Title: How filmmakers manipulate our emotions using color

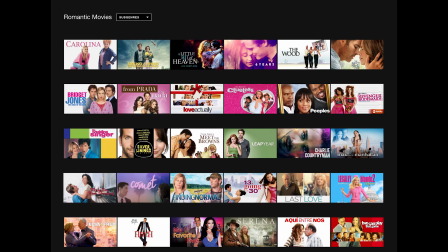2s
Some film critics believe that you can oftentimes glance at a movie's color treatment and instantly tell its genre.
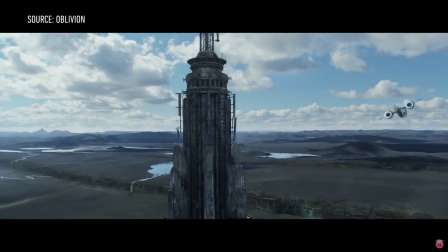9s
Warm red tones for romances, desaturated colors for apocalyptic films, blue cold tones for horrors,
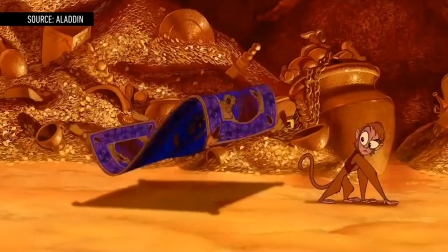16s
fluorescent greens for sci-fi, yellow tones for film based in the desert, saturated vibrant red tones for comedies, and for everything else,
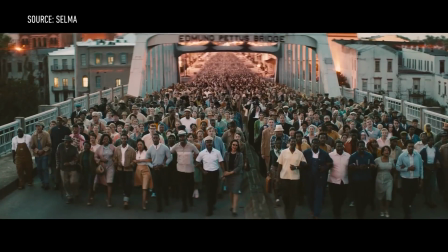27s
epic, blue and orange, drama, blue and orange, bio, blue and orange. What emotion are filmmakers trying to lead us towards with this pair of opposing colors?
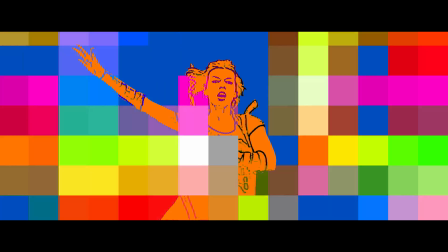36s
And every other color treatment for that matter. Consider the mood ring, the hues of emoji, or even aura photography.
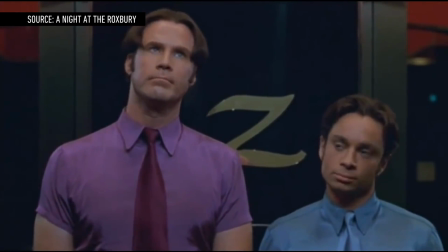45s
Like music in an elevator or a doctor's waiting room, color has the power to influence how we feel without our even noticing.
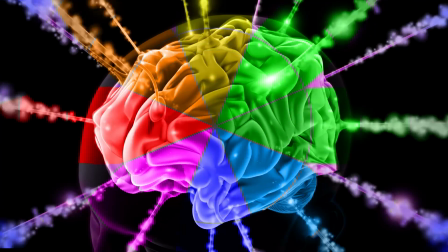53s
Film directors have exploited our color connection for decades. In fact, there's a rule book of emotions that colorists, the people who manipulate the colors of film, follow.
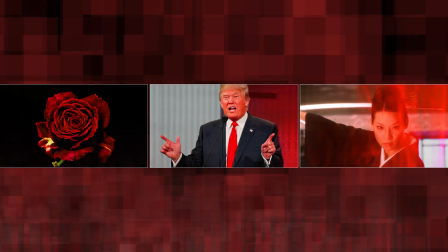62s
Our response to color varies depending on culture and context, but here are a few examples of familiar emotional applications of color.
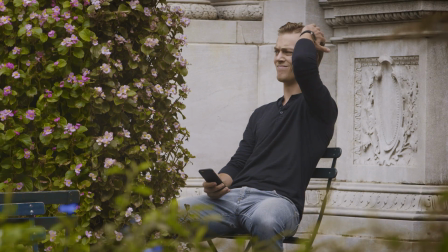71s
Color grading is the process of applying this understanding of color and its power by altering and enhancing the color of a motion or still picture,
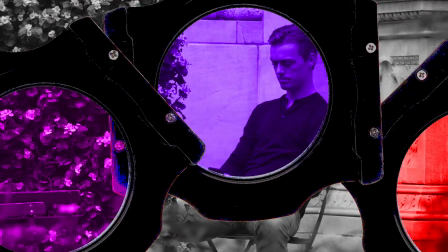78s
either electronically, photochemically, or digitally. Back in the day, filmmakers could only achieve a stylized look if they committed to using filters,
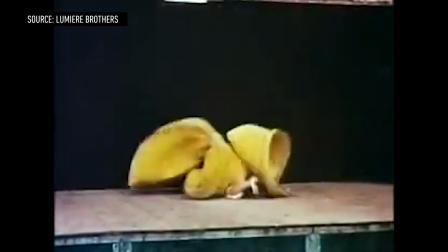87s
or if they spent a ton of cash to alter specific colors frame by frame. You've seen It's a Wonderful Life, but have you seen It's a Wonderful Life in color?
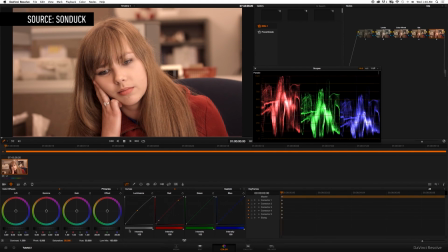96s
Now that everything is shot digitally, color grading is less expensive, more accessible, and flexible.
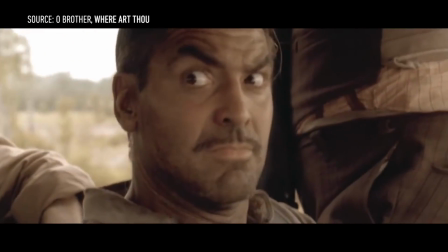102s
O Brother, Where Art Thou was the first movie to be entirely digitally color graded.
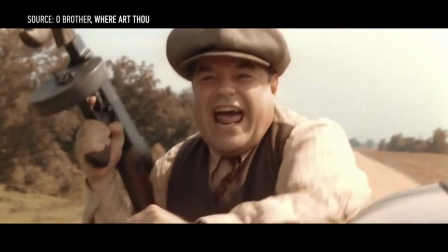107s
The story took place during the Great Depression,
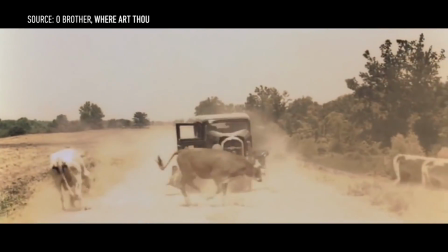110s
so cinematographer Roger Deakins applied a warm sepia tone to the whole movie to make us feel like we were in the dirty 30s. Since then,
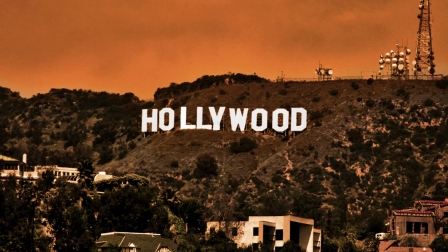118s
digital color grading has become a standard practice for filmmakers. And one color grading trend that seems to be taking over Hollywood is blue and orange.
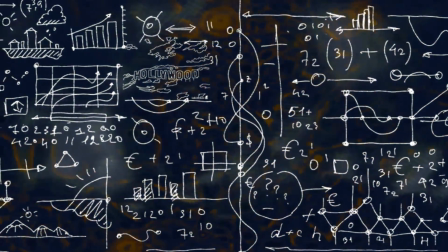126s
There are a lot of theories out there, but one leading theory is that this color treatment makes actors pop against the background.
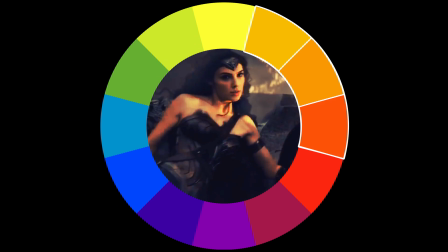133s
On the color wheel, skin tones are mainly in the orange range, and the complementary color of orange is blue.
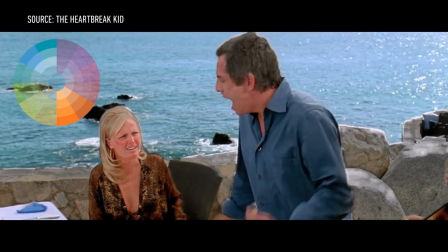140s
So when you take your orange-toned actor and then push everything else into the opposing color range, this contrast leaves you with the Hollywood look.
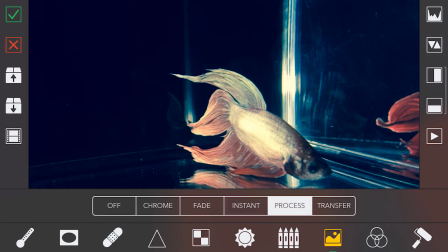150s
Now that you understand the basics of color grading and some of its more common uses, you can try for yourself using a variety of easy-to-use apps, such as the iOS app VideoGrade.
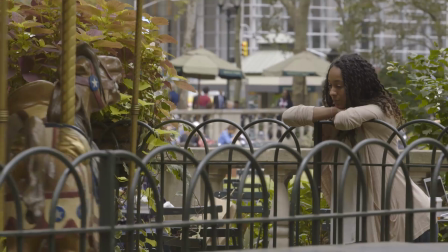159s
We decided to test out these color grading theories with some of our own footage. We picked a shot and gave it different treatments to explore how much we could change the mood of the scene.
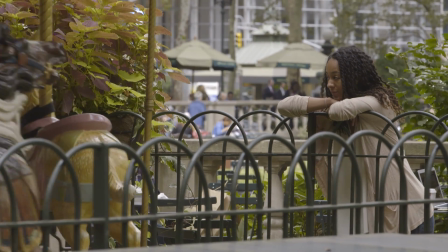168s
You be the judge.
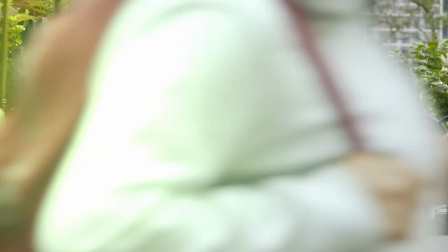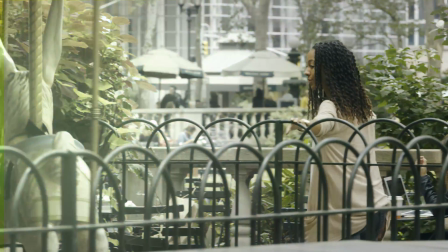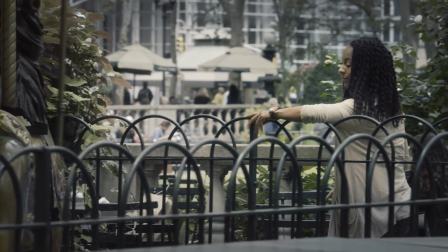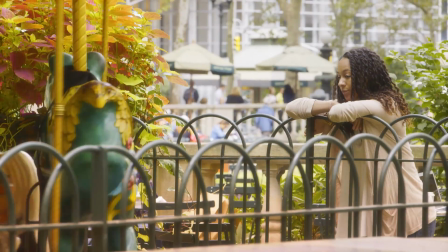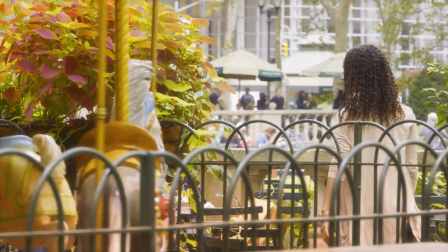191s
Of course, it's not as important to know how to manipulate color as it is to know how color can manipulate you.